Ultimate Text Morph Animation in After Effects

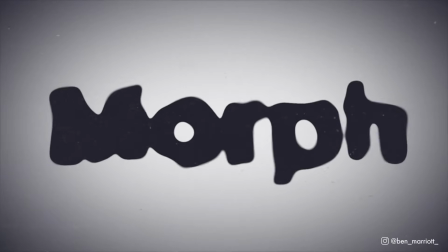0:00 In this video, you'll learn how to make this text morph effect really simply all inside After Effects.
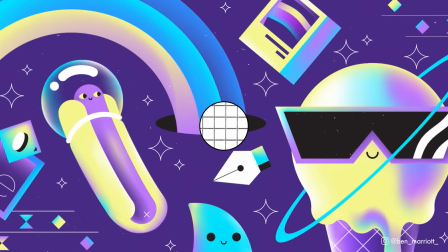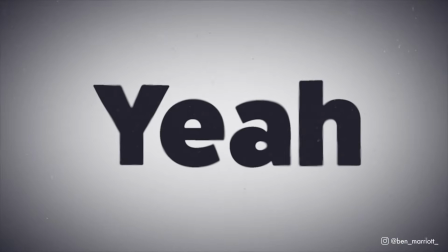0:13 This text morphing effect uses a surprisingly simple technique, and the text remains completely editable.
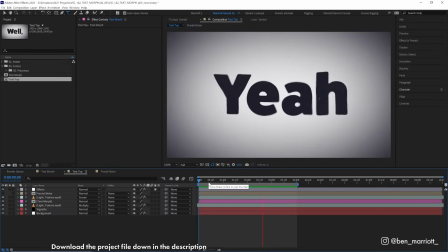0:18 Plus, this project file is available to download for free in the description, including all the textures, so have a dive in and pull out some elements you might want to use in your own projects. So all of these effects, the blurs, the textures, are happening inside this composition.
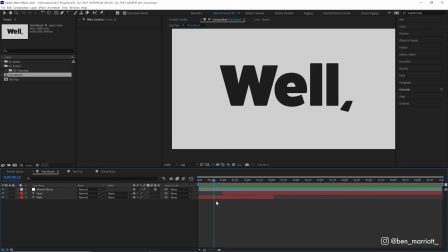0:32 The actual text morphing is happening inside this composition here, with just a few layers.
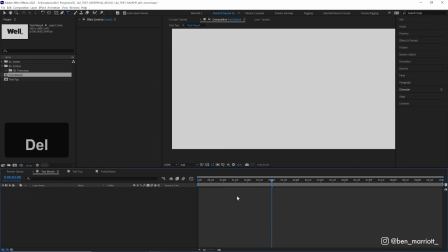0:37 So let's delete all of these and start from scratch. Let's make sure our type tool is selected.
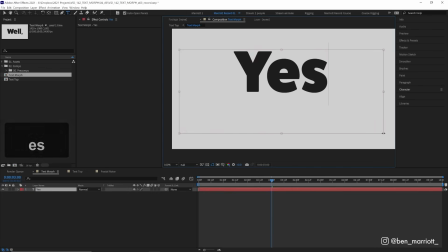0:42 Draw out a text box, type something in, and let's align that to the center of our comp.
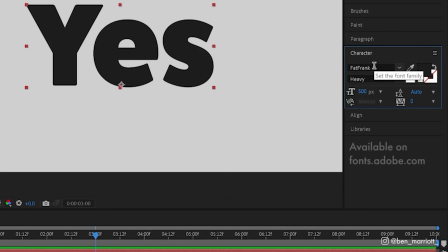0:47 And I'm using a nice heavy typeface called Fat Frank. To keep it simple, let's morph between the words yes and no.
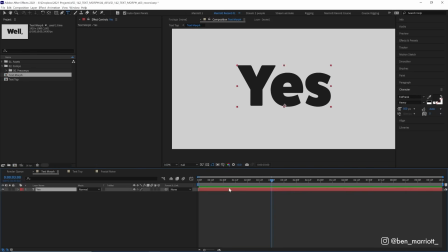0:53 And of course, we can change these later. So let's keep yes in this text layer, duplicate it with Control or Command D, and in this second type layer, let's type no. Now we only need to animate one property on these layers, and that is opacity. So let's open that up by pressing T on our keyboard.
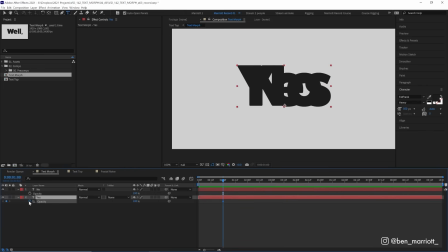1:08 And for our first layer, the yes, we are going to keyframe its opacity at 100 at 1 second in, and we want this morph to last about 2 seconds. So at 3 seconds, which is 2 seconds later, let's drag this down to 0%, and we'll do the opposite for no, keyframe it at 2 seconds at 100%, and then at 1 second in,
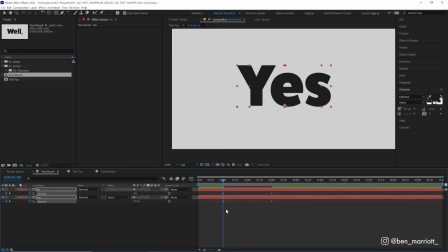1:24 down at 0%. And let's select those keyframes and easy ease them by pressing F9, so it's just a little bit smoother. So now we've essentially got a cross dissolve fading from one text to the other. And all the morphing is going to be on a new adjustment layer. And let's rename that Morph Effects, because we always label our layers.
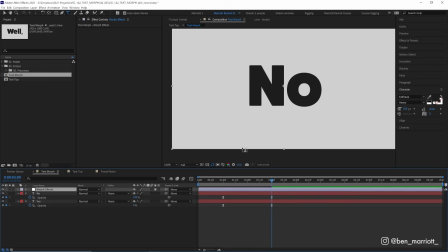1:42 And we're going to use a method that you might have used before, and that is to blur the heck out of this and then sharpen it. So let's add a Gaussian blur effect. And at the start of this transition, let's keyframe its blurriness at 0 pixels. And we'll copy that keyframe and paste it at the end as well. And then in the middle, let's get very blurry.
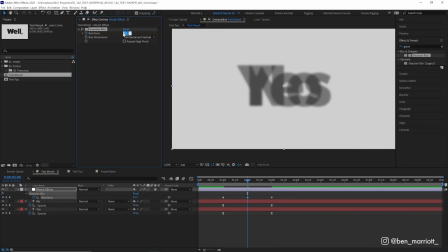1:59 Let's go all the way up to 100. And let's easy ease those outside keyframes as well too. So now it's blurring in the middle, and at that middle state, we can barely tell that it's any of those words at all. And that's good. So now let's sharpen this blur to turn it into some nice, crisp shapes. And to sharpen it, we are going to add a levels effect.
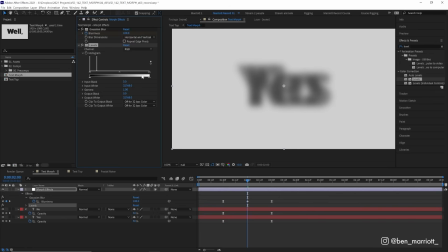2:16 Now levels is normally used to adjust the color channels of your footage by moving the black and white points, but we can change that from editing the RGB values to editing the alpha channel, which is the transparency or the opacity of the composition. Now you must make sure that you don't have a background on your comp. Mine is this pale gray at the moment, but that's not an actual layer.
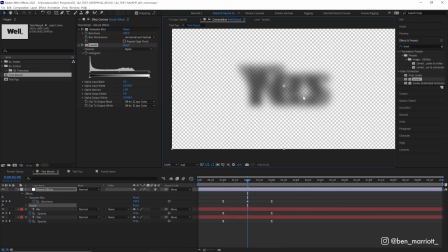2:34 If we toggle on and off the transparency grid, we can see that really this is just some dark text over nothing at all.
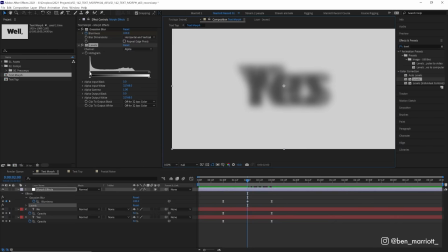2:40 Now back to the levels. And all we need to do is to bring these two outside triangles closer to the center. And as we do that, you can see it starts to really crunch those transparent values. And the closer these triangles get to the center, the less of those medium transparent values we get. Everything is either fully transparent or fully opaque.
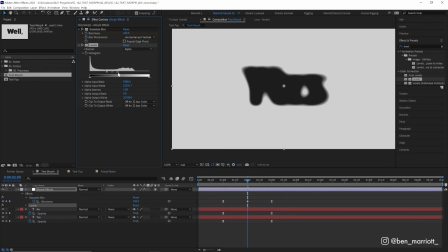2:58 So let's get these triangles really close, and depending on whereabouts on this triangle they are, the darker or bigger the blob is going to be. So if we move these close to the right, it's going to be a lot skinnier. So try to aim somewhere around the middle and really just try to match the total surface area that your text has beforehand.
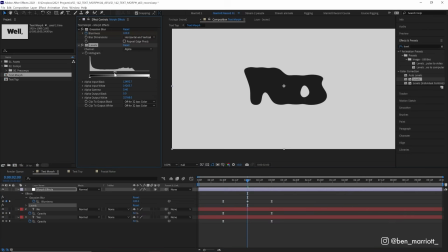3:14 And it's also a good idea to leave a bit of a small gap between these triangles, because if we get them right up close next to one another,
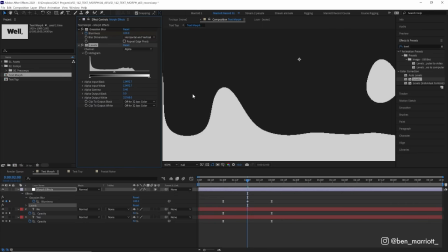3:21 we get this really blocky edge where we can see every pixel. And that's just too sharp, so let's soften that a bit by just leaving these slightly spread out.
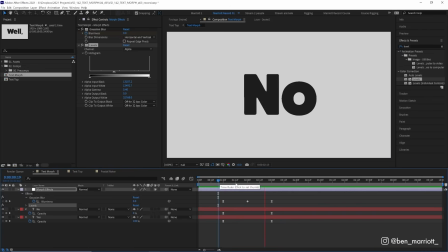3:29 There. Now let's look at what we have. And this is pretty close. That's pretty much the foundation for this effect. We're essentially just fading between two text layers and blurring it so we get this blob in the middle, which is a mix of both of the words. Now to add some more nuance to this effect, we can add some extra motion to this morph. And we can do that by adding a turbulent displace effect.
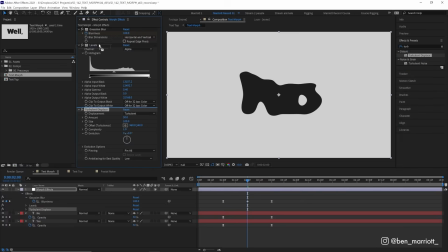3:49 And let's put that above our blur as well in the effect stack. And for the moment, let's hide our Gaussian blur and levels as well, so we can see a bit clearer what the turbulent displace is doing. Right now, it's just warping our text. So let's turn the size down from 100 to 50. And at the start of the animation, let's keyframe the amount at 0. So it's not warping our text at all.
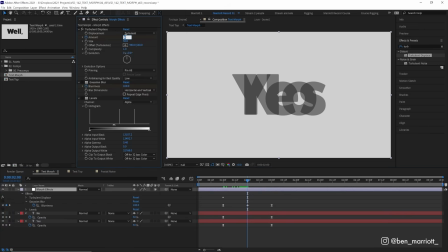4:09 And then halfway through the transition, keyframe it at 50, which will be our maximum warping. And then at the end, back down to 0. So it goes from no warping, warped a bit, and then back to normal. To add a bit more motion, we are going to animate the evolution property as well. So let's keyframe that at 0 at the start, and then at the end of the transition at around 180.
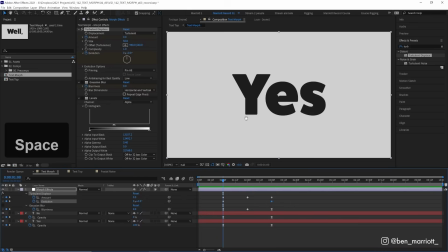4:29 And you can tweak that depending on how much motion you want. All right, so now as it warps, there is motion within that warp. And let's easy ease these outer keyframes on the amount as well with F9. All right, so now our text has a bit of motion in there as it morphs. And then once we add those blurs and levels on top, we can see there is a subtle difference to where there was before.
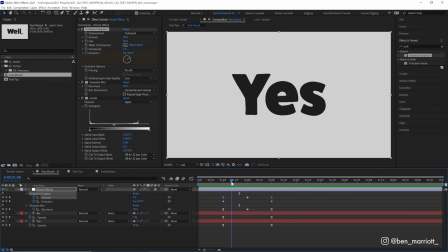4:48 And that is in this initial state, A yes is already becoming less like yes before it fades into the no. Some of the areas start to move, and that little touch really helps with this illusion. It helps our brain imagine that these parts of the why are liquefying and then moving of their own volition into that no shape.
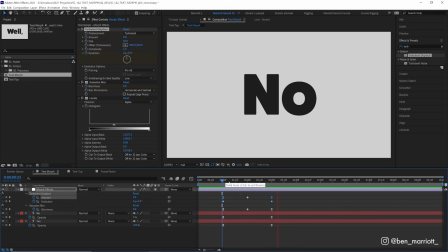5:05 They're not just staying static, being blurred, and then crisped out of there, when really that's what's happening and we're just tricking our brain. And of course, we can change our text to anything we want. So we can go from yes, and then on this second word, we can change that to yeah, and let's see how that looks.
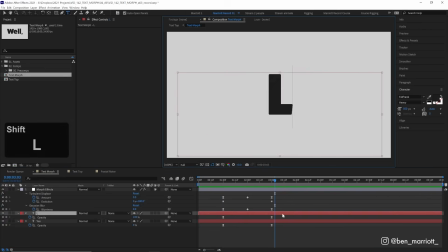5:19 That's not bad, but it does work better if the words are of similar length,
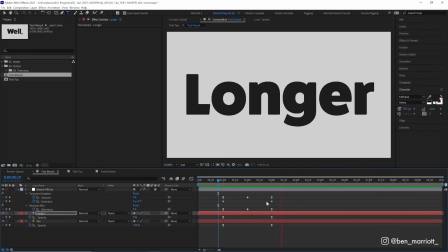5:24 because otherwise the outside letters are just going to fade on from nothing, which is a fine effect in itself,
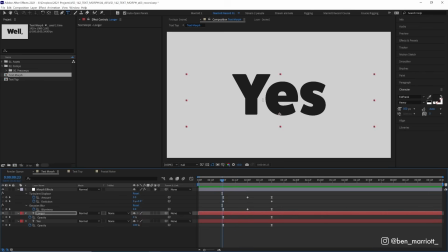5:30 but it doesn't really look like this first word is reforming to make that second one.
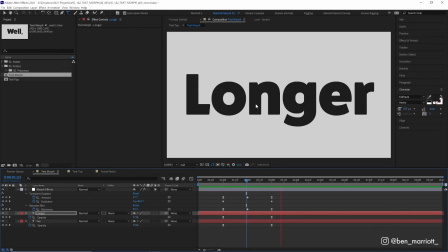5:34 And it kind of looks like the second word is maybe emerging out of some water as seen from above, which could look very cool.
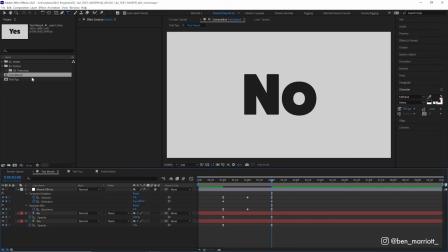5:39 So let's change that back for now. Now let's go back to that top comp with all the effects.
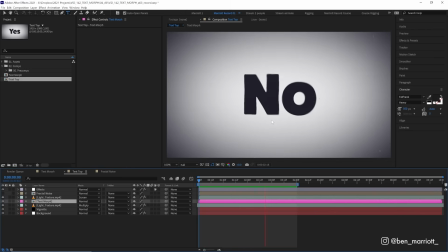5:44 And I'm going to quickly run through everything happening in this comp to get this more inky, blurry effect. And I've covered a lot of these in depth in more detail on other videos in my channel, so I'm not going to spend too much time on each one. You can check those videos out way up here. And if you're feeling generous, give this video a cheeky like.
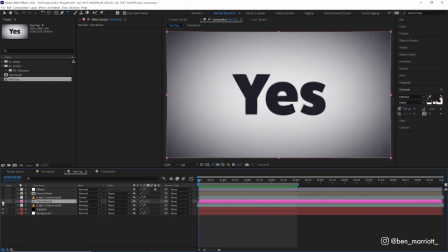6:00 It really does help out the channel. So I'm going to turn all of the layers off and start from the bottom, which is just a white solid as the background.
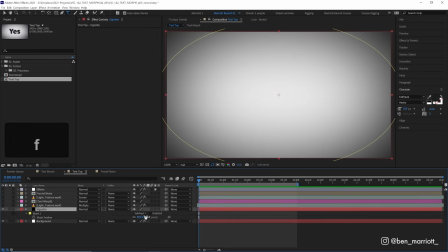6:07 Then we have a vignette, which is just a black solid with a feathered mask, creating that vignette effect. And then we have a looping texture, which just adds a bit of dark grit to the background that is set to multiply.
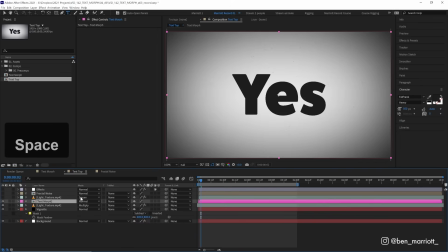6:18 And then on top of that, we have our text morph, which we have just created. And then we have another looping texture, but this one is set to screen, so we get a bit of white grit over the top of everything. And then we have another pre-comp, and this one is fractal noise.
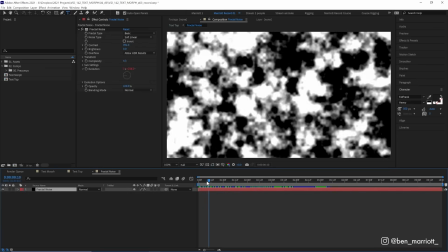6:31 And I did not have this visible in the final result, but inside that comp, we just have a solid with fractal noise applied to it, and I'm just animating the evolution.
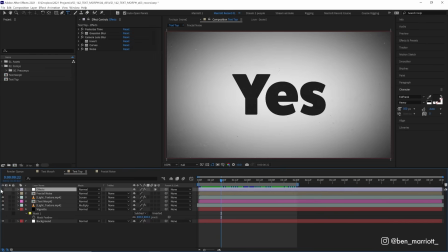6:39 And you'll see why I've added that fractal noise in the next layer, which is effects. And I'm going to turn all of these off and start again from the top. The first effect is posterized time, which lowers the frame rate to 12 frames per second. And that just cuts out a bit of that smooth artificial motion from the morph effect and makes it feel just a tiny bit less digital.
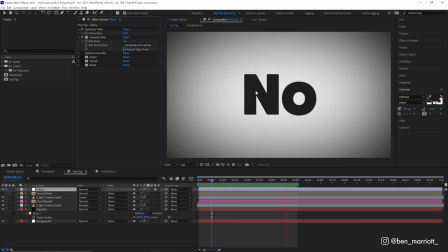6:57 Then we've got a Gaussian blur set to 4 pixels, and that just softens everything up. And then we have another blur, a camera lens blur. And we're using that fractal noise layer as a blur map. So what is this doing?
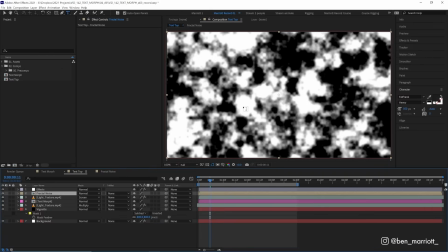7:08 This is taking color data from that fractal noise effect, and everything that's white in this fractal noise throughout the animation,
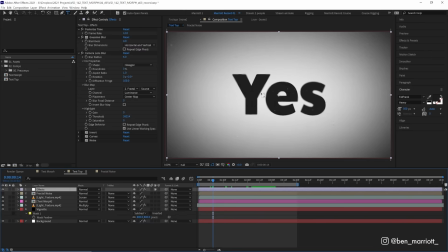7:15 which changes, it will blur up to 6 pixels, depending on how wide it is. So that's why some areas are a bit blurrier than others, and I like this effect. It just makes it look like there is a lot more depth or something, you know, weird, like this is microscopic that we're zooming in on, and we have such a shallow depth of field that slight differences are making some areas out of focus.
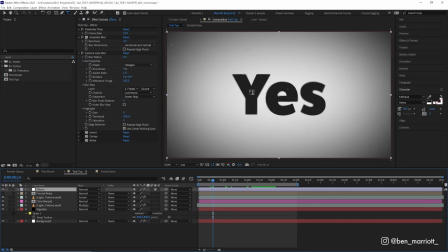7:33 And it just looks kind of neat and adds more interest to what is essentially text on the background.
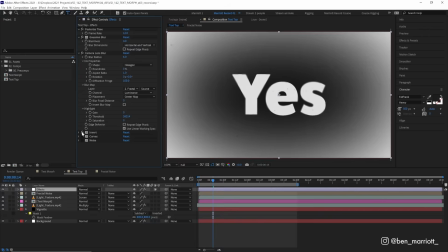7:38 Then I have an invert effect, which I didn't have on earlier, but I thought I'd put it on here because this is all black and white, so inverting it makes it look pretty cool as well.
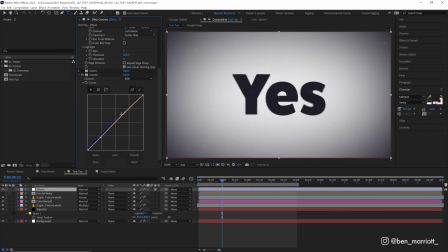7:46 But let's turn that off. And then we have a curves effect, which just adds a tiny bit of contrast and adds some blues to the shadows. And then finally, we have a 6% noise over the top of everything. So together, I think we can agree this just adds a bit more texture and nuance to that original animation.
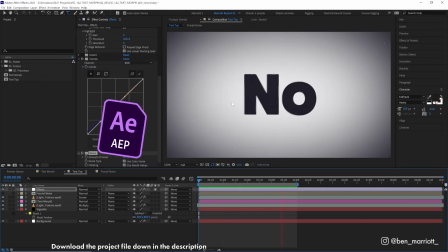8:02 And again, this project file is available to download for free down in the description with the textures and everything. So go nuts, rip it apart, play around with it, and use some of these techniques in your own projects.
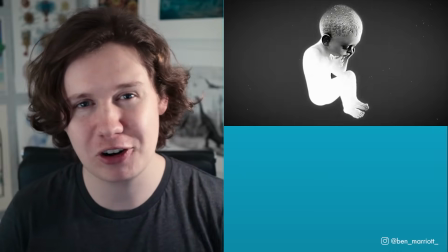8:13 If you'd like to learn animation and motion design techniques, I've got a playlist of some of the best tutorials on this channel for you to take a look at.